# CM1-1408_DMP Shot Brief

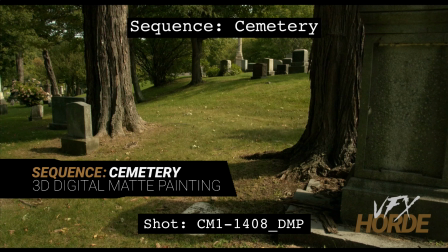0:03 is Garrett Fry, the cemetery sequence lead for 3D digital map painting.
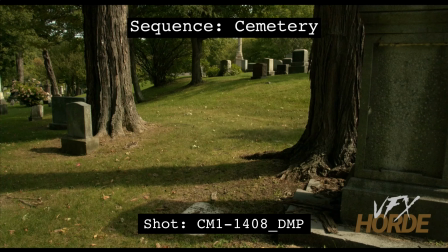0:08 We're going to be doing the shot brief for 1408. So let's take a look at this shot.
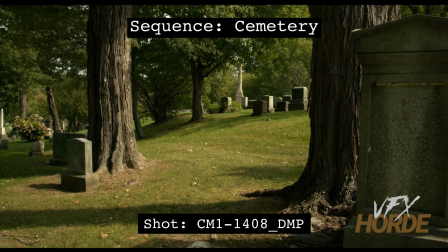0:13 You can see that it starts out low and pans up.
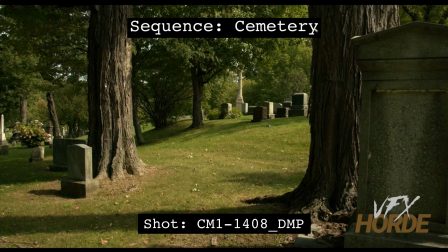0:17 We have in this shot these really strong tree shapes here. And so you're going to want to be mindful of those shapes when you are placing your gravestones out here. So you're going to want to fill up this area with gravestones.
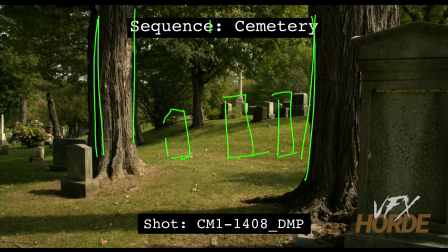0:35 And what you won't want to do is place something right in the center of these two, because that would be bad. Because it would be emphasizing, how, these two are framing something in the middle.
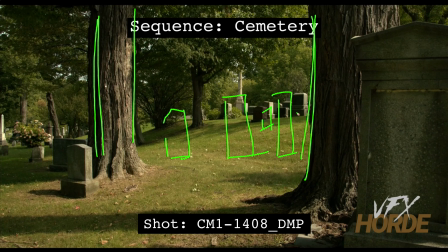0:51 So have something a little bit off to the side, and you can have these gravestones kind of receding up the hill this way. Also, what you can do is add some broken gravestone here that we see in some other shots, broken on the ground.
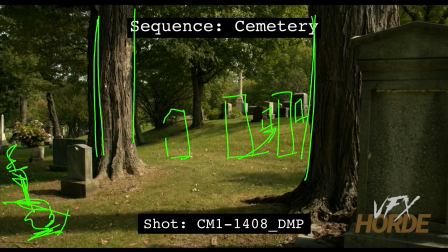1:09 And when you are doing these, make sure that you place these gravestones in a way that you get some really interesting light shapes. So if it is kind of straight on camera here, then it's just going to be in shadow, which is not what you want.
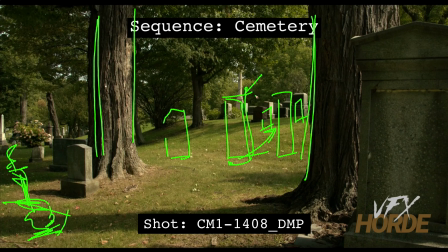1:28 So go ahead and turn it, rotate it a little bit so that we can have some light shape going on. That's really interesting. Make sure that you have shadows that are believable and look like the shadows in the rest of the plate.
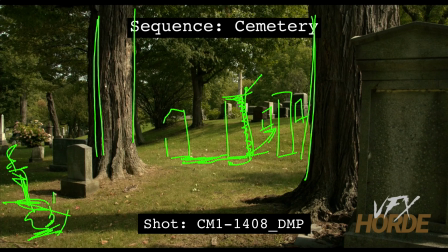1:46 So you can see these shadows. We're looking into these shadows so we can see into them pretty well. So your shadows will want to have the same qualities as that. And this is a really good gravestone here to match as far as the lighting and the light side and the dark side.
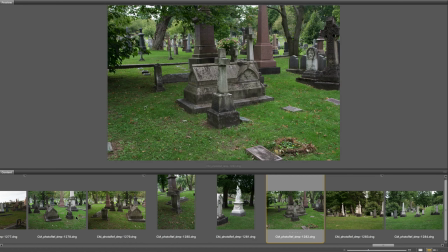2:05 So you can go ahead and match those. Before starting out on the shot, it's really important to familiarize yourself with the extensive photo reference in the library.
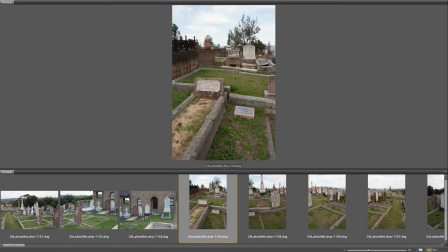2:13 It is worthwhile to do quick matte painting concepts so you can start to understand what kind of photography works for what particular situation.
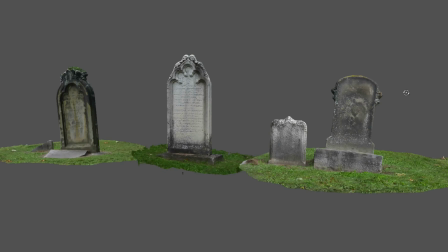2:22 Also, make sure you're utilizing the asset library, especially for those shots that require continuity between environments.
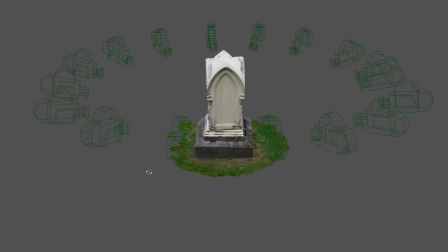2:29 These assets can be a huge help, and remember that every asset has high resolution photography,
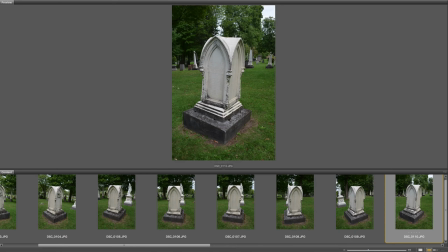2:35 so if the asset is not high enough resolution when rendered, you can overlay it with photography.